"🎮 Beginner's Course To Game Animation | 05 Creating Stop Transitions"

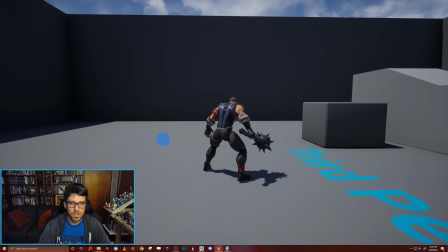(53:19)
So I think the first thing that I would do in Maya is try to propagate some of that torque, that rotation from the upper body down through the hips, and maybe even feather it into the knees a little bit so that they sort of, you know, have a little bit of twist out as well.
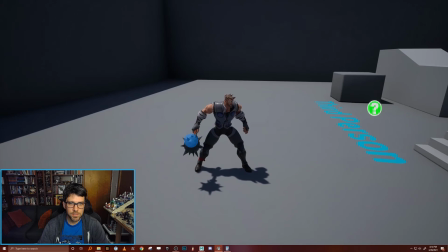(53:36)
The second thing that I noticed that I don't love is that the whole thing just feels a little bit gooey, slow, fluid.
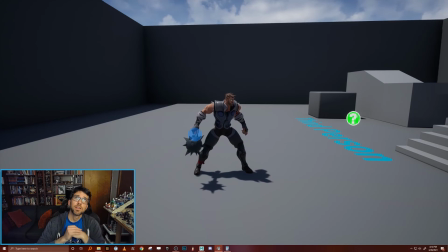(53:45)
It feels very smooth, like it feels like it blends well and everything. That's not the problem. The problem is that's not really the character that we have here. We have this like tough guy. And I would imagine that he would have a little bit more flourish.
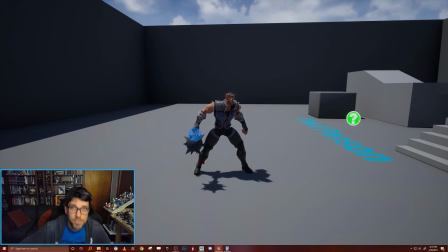(54:00)
So I think that what I would try to add is maybe the initial settle out is just this natural kind of slow into that forward pose. But then as the character sort of transitions back into their idle pose, we could push the spacing and the timing of it a little bit to get a little bit more snap.
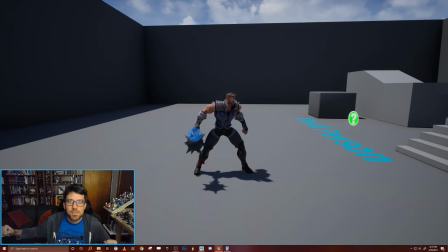(54:17)
So you have something where the character kind of comes forward and then snaps into that final pose a little bit more like, you know? Idle or stop animations are a really good and easy place to add a little bit of character personality because they're sort of a quiet,
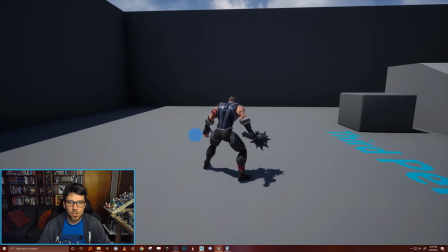(54:34)
still moment on the character.
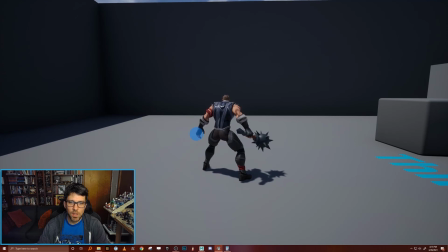(54:36)
And I think that this is particularly notable on that big, heavy weapon there that's just sort of like bleh, swimming through space like it's underwater. And it would really benefit from having like a nice snap at the end of it, like the character's really re-gripping the weapon and sort of tightening up, tensing up all the muscles there.
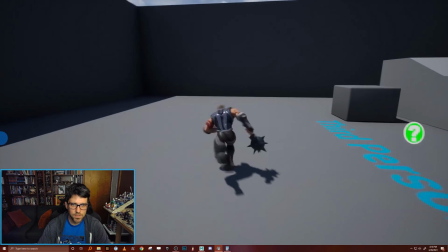(54:59)
I was trying to think if there was any other things.
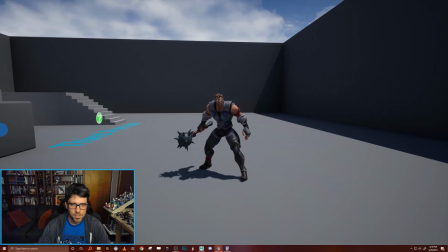(55:02)
I think the only other thing that kind of bothered me was from some of the views that this arm with the mace in it comes so close to that leg there. I think I might like to sweep it out and around that leg a little bit more. Not only does it sort of almost hit the leg,
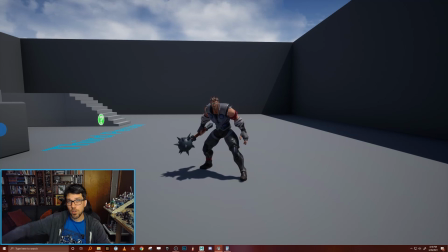(55:21)
but it kind of comes forward straight just in one axis as opposed to sort of arcing out around the body and sort of swinging around in front and then swinging around back. It just sort of feels like it's going in one axis like this.
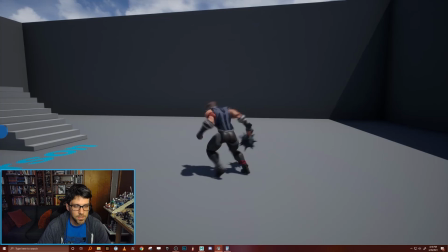(55:33)
And it's particularly most notable in when the character stops right towards camera.
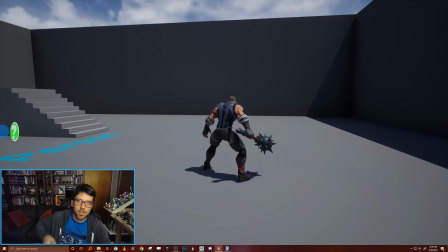(55:40)
So I think just adding a little bit of a arc out and around the character and then the
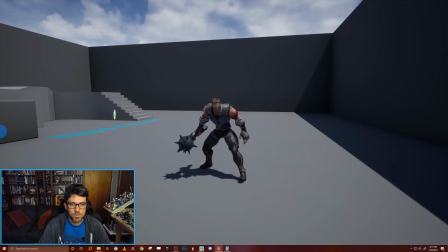(55:46)
same thing on the way back would really help it just feel a little bit more natural and fluid.
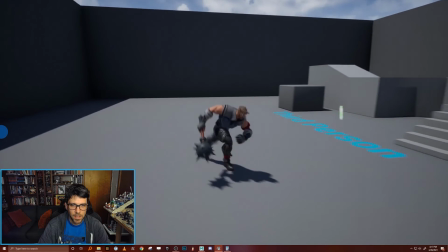(55:52)
And other than that, I don't have too much feedback.
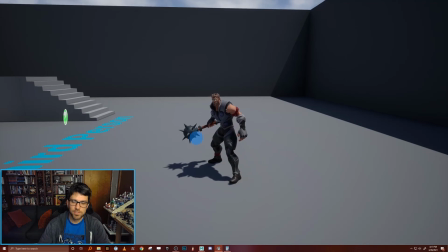(55:57)
I think I just have some polished points of maybe adding a little bit of animation to the fingers because they feel pretty stiff and maybe something on the face.
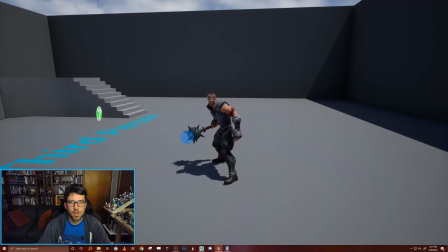(56:04)
But that's all like extremely high polished stuff that we can add in later. And that sort of wraps up the episode on transitional animations. We have some nice notes, a little bit of homework to polish up this animation into hopefully a nice little gem that will add a little bit of believability and a little bit of higher fidelity to our character. As I always suggest, this would be a great time to get some feedback yourself from another animator. It's always nice to self-critique your work, but I always find it's way more helpful to get some feedback from somebody else if possible. If you want a little bit more homework to work on, we built one transitional animation, but we actually have space in our graph even now for one other transitional animation, and that is the transition from idle to run. You could try your hand at building a little run start animation, you know, have the character sort of lean forward and do a nice push off. Run starts can add a lot of power and sort of push-off feeling to your character, right? To sort of add some pizzazz to that moment where you push the forward button. That's a great place to start, and as we sort of flesh out the rest of this animation graph,
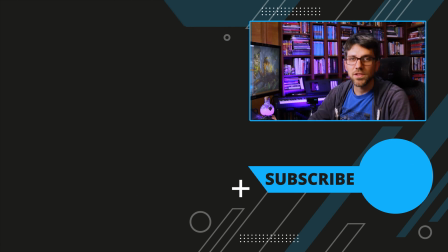(57:13)
you'll see me touch back on transitional animations over and over again because they're a really powerful tool to just add a little bit of believability to your character. Well, I hope that you enjoyed building the stop animation with me.